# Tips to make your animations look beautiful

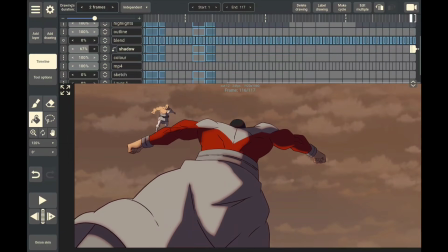(8:06)
Usually I make my color layer below my outline layer,
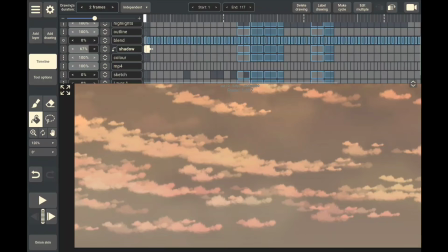(8:10)
and I make my shadow layer in between my outline layer and my color layer.
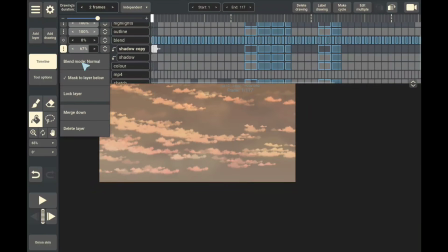(8:16)
Usually my shadow layer is just right above my color layer.
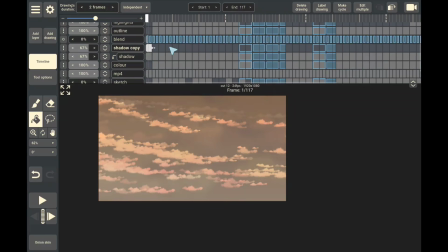(8:21)
This makes it easy to mask my blends and my shadow layer to my color layer.
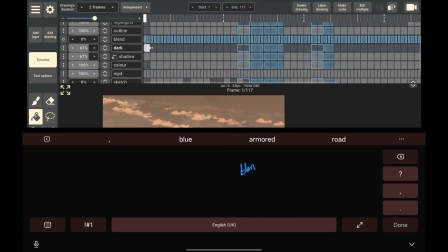(8:27)
Now, depending on the scene, you also want to add a blend that slightly darkens your flat colors.
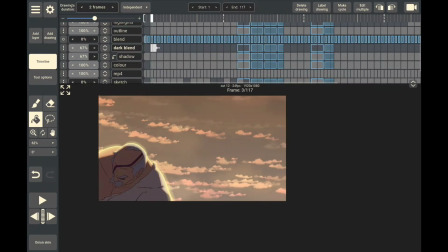(8:33)
Wait, you thought we were done with blending? No, blending is like so essential to making your animations look gorgeous.
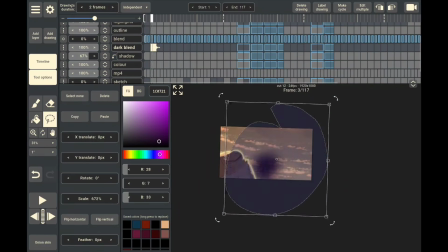(8:41)
So yes, we are not done with blending. What I'm about to explain to you is very dependent on the light source. If you are someone who loves to take a lot of selfie, you would have observed that when the light source is directly behind you,
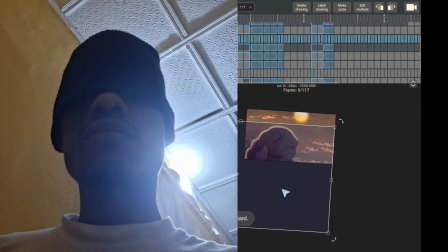(8:58)
it tends to darken your image. But when the light source is right in front of you, your face appears brighter.
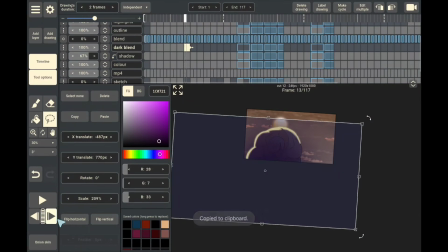(9:06)
Now in this scene, you can see that Conquest has his back turned against the sun. What I want to do is that I want to darken Conquest exactly at the moment where the sun is directly at his back.
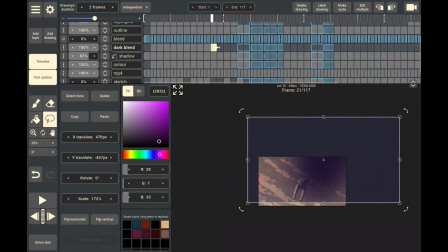(9:20)
But when the sun passes by Conquest, it gets lighter again.
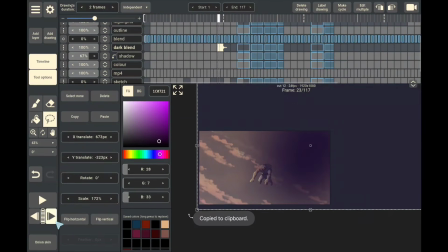(9:26)
You still want the softer edges of this dark blend to show, but you want it to become less intense the farther Conquest gets away from the sun.
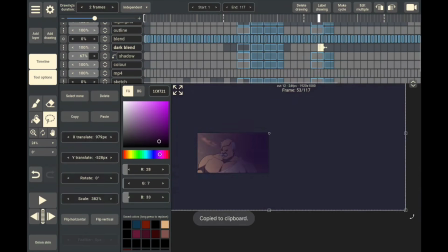(9:36)
And once you're satisfied with the positioning of your blend, you already know what to do next.
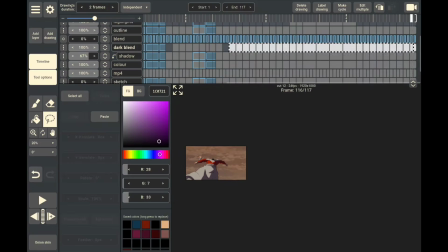(9:41)
Flip it to your color layer and you're done.
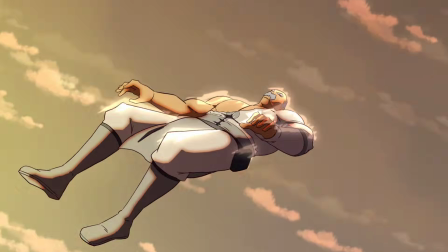(9:48)
Wow, now our animation looks great. This is where we finally relax. Nope.
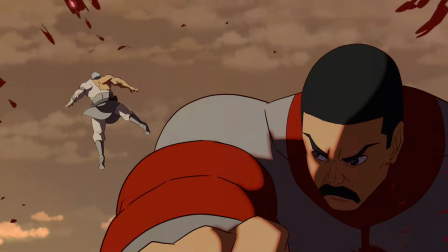(9:52)
Pop
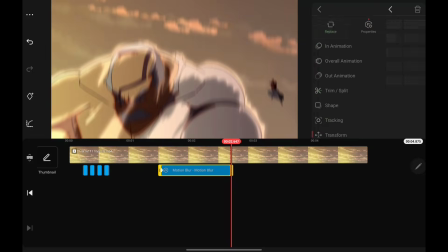(9:57)
Drop your animation into your video editing app, add your radial blurs, add your motion blurs,
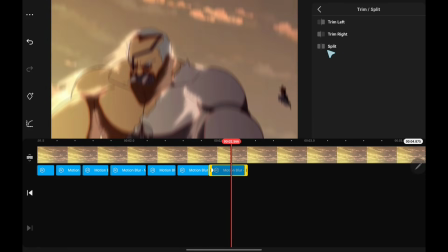(10:02)
add your camera shakes, add your keyframes, and add your lens flares.
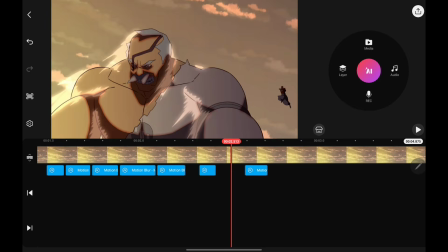(10:07)
And then you are done.
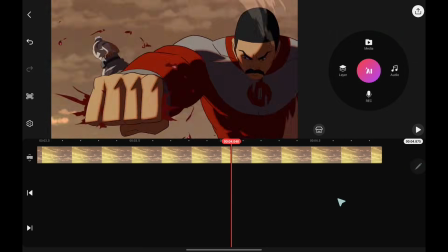(10:11)
Now, as much as I would love to explain the steps that goes into video editing, this video is already longer than I anticipated.
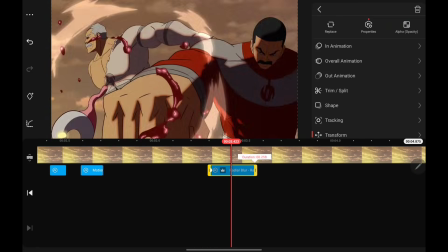(10:18)
I actually thought it was going to be 5 minutes, but here we are at the 11-minute mark.
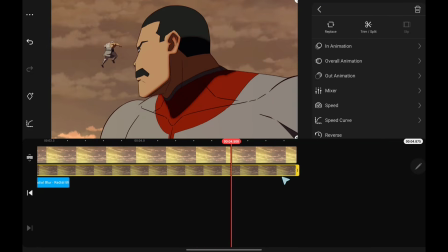(10:24)
So if you are an animator and you've made it this far, thank you very much.
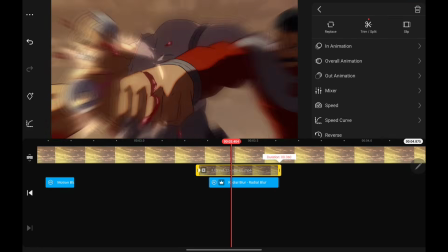(10:28)
If you are not an animator and you made it this far, bro, what are you doing?
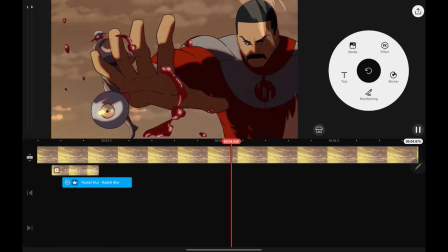(10:34)
Words cannot express how grateful I am. Thank you very much.
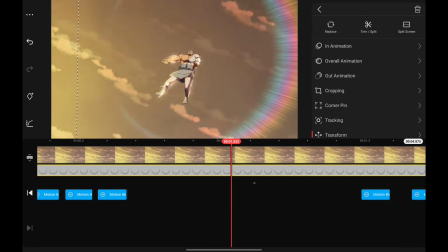(10:39)
And if everything goes according to plan, I'll be dropping the finale to Thragg vs Conquest by the end of this month.
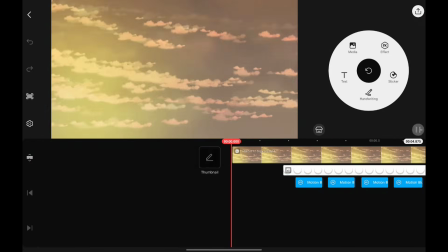(10:48)
Once again, thanks for watching and God bless you.
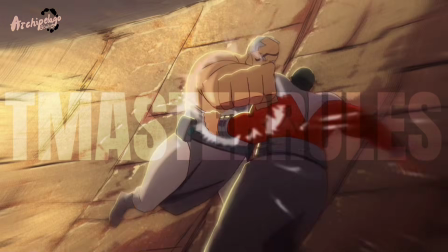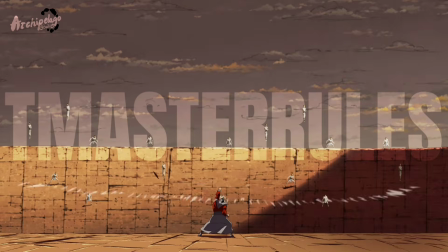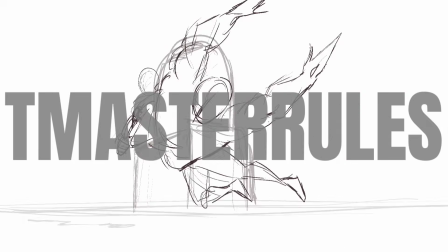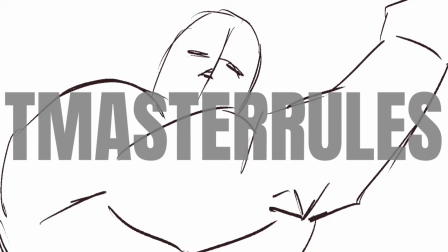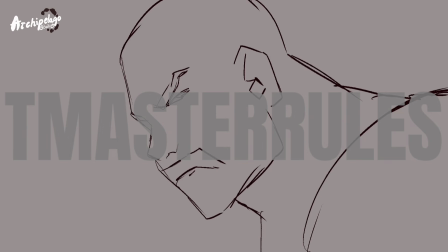(11:33) Having fun?
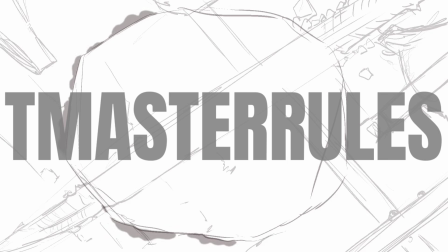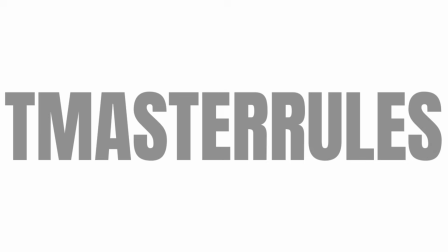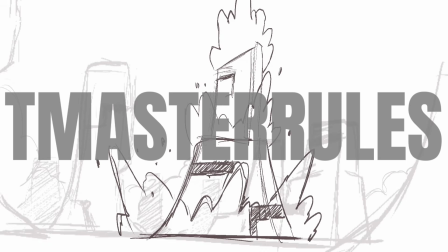(11:46) I want more! Show me your rage!